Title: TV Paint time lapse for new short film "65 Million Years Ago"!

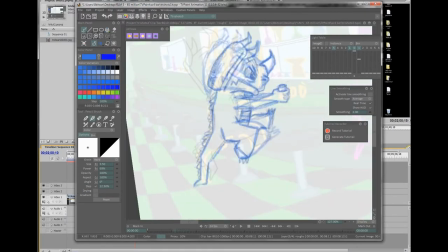(4:09)
is important for, again, getting it done quickly and making it efficient.
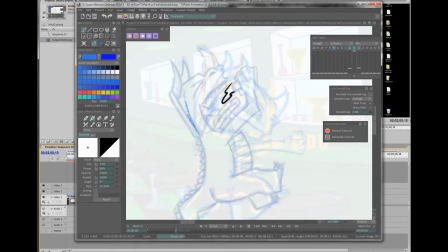(4:17)
You can see I'm doing a lot of flipping between drawings here. It's good to see the drawings before and after, but flipping is the only way to really see how they're going to work together.
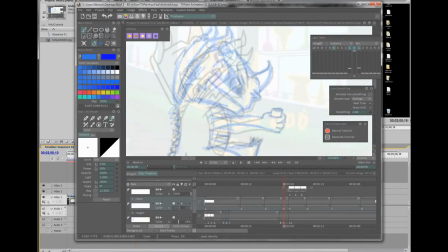(4:27)
So I've got shortcut keys set up to flip between the drawings quickly. And you can see I'm stretching the face out.
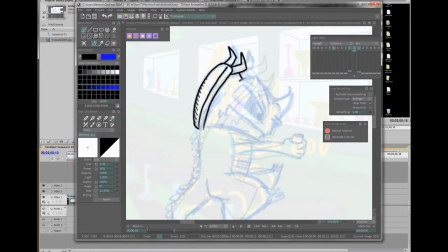(4:37)
I'm setting up the eyes, mouth.
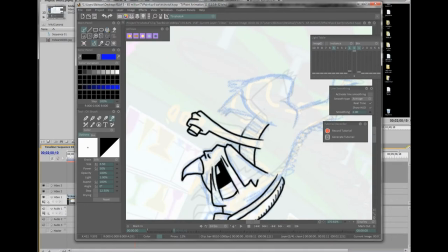(4:41)
Those are the big, big shapes that really get a lot of attention when you stretch them out.
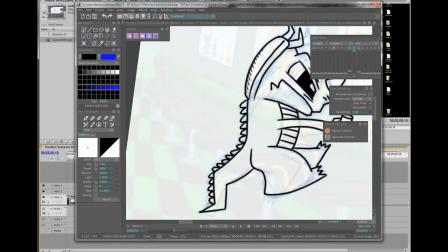(4:48)
You can see I'm stretching out the leg there too.
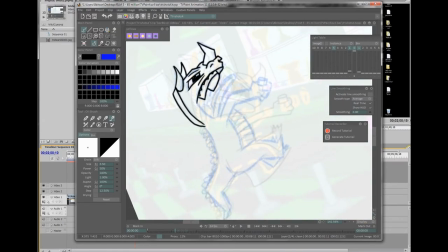(4:51)
But it's those smears that not only look cool and are fun and funny, but they save time.
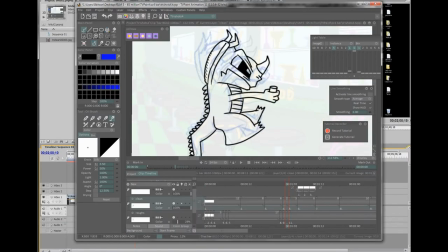(4:59)
because I'm not going to be doing a bunch of close or even far away in-betweens.
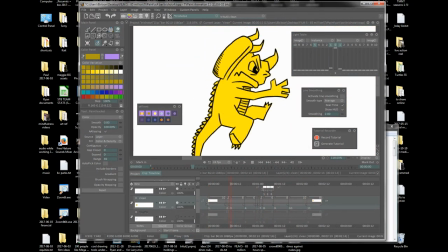(5:08)
So now I'm going into the color stage, and TV paint is super efficient. Just you paint basically the background, and then you delete everything around the character so that it all starts out.
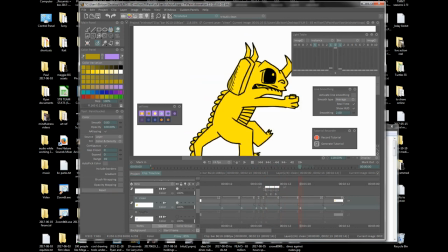(5:21)
And I'm keeping the color palettes very simple, just painting three colors, three shades of one color on each character.
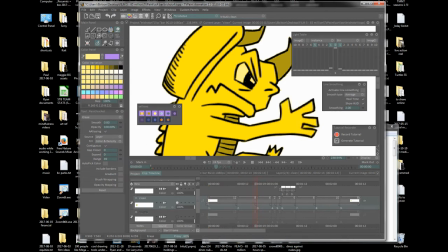(5:28)
And it's pretty easy to work with.
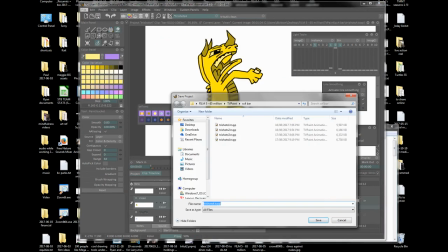(5:33)
Teeth are a lighter color, eyes are a lighter color, shot glass, stomach, inside the mouth, horns are a different color.
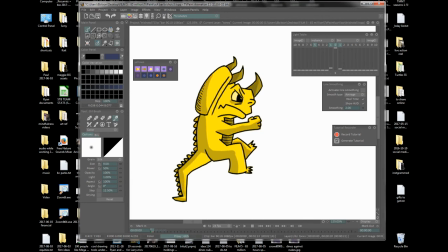(5:40)
And now I'm adding 30% black tones to the character.
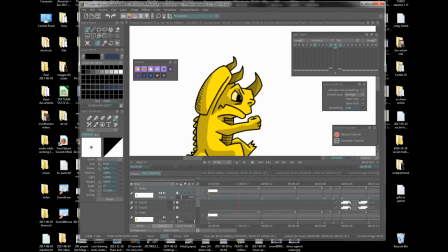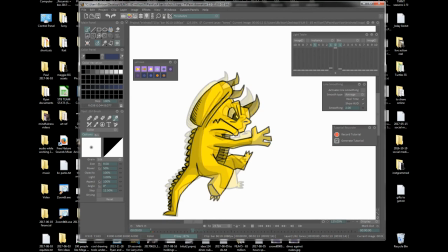(5:51)
Thinking about the light source coming from the top right.
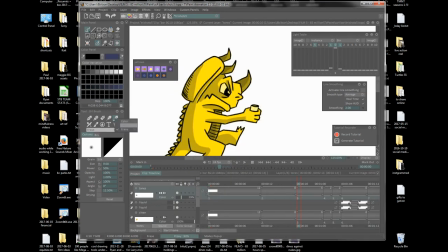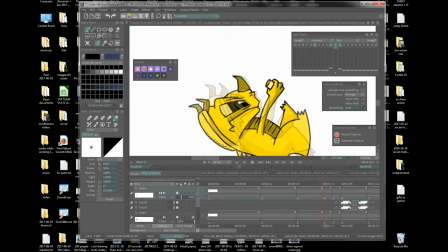(6:00)
I really like that smear drawing in there, that one there. That's one of the best drawings I think I've...
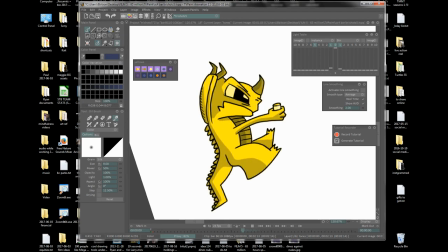(6:07)
that when I was doing that drawing, I really felt like I was hitting my stride. Yeah, this is how the program's working, how it's supposed to.
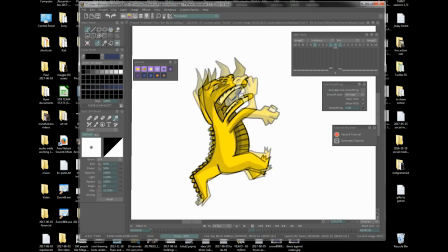(6:15)
This is what I'm seeing in my mind that I'm able to get out there. Finishing up the tones here. So this film is going to be done in probably about 6 months.
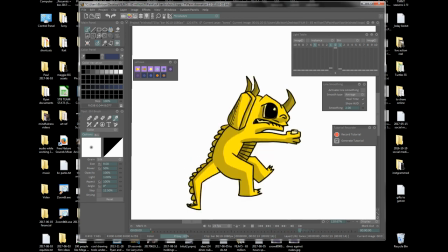(6:31)
It's August of 2017 now.
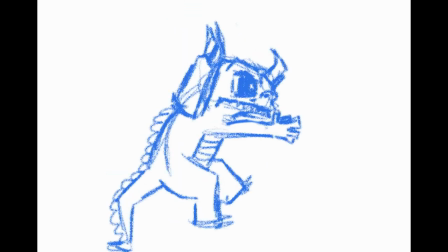(6:34)
I am going to have it on vimeo.com/zon, vimeo.com/xon.
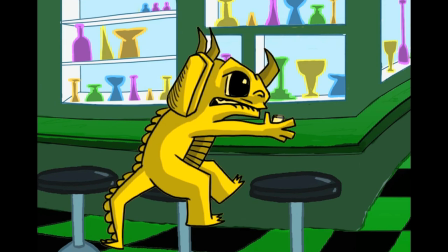(6:41)
So check out 65 Million Years Ago and my other short films up there.
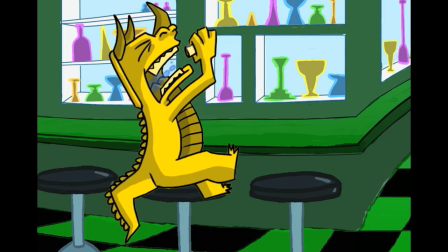(6:46)
Thanks for checking it out.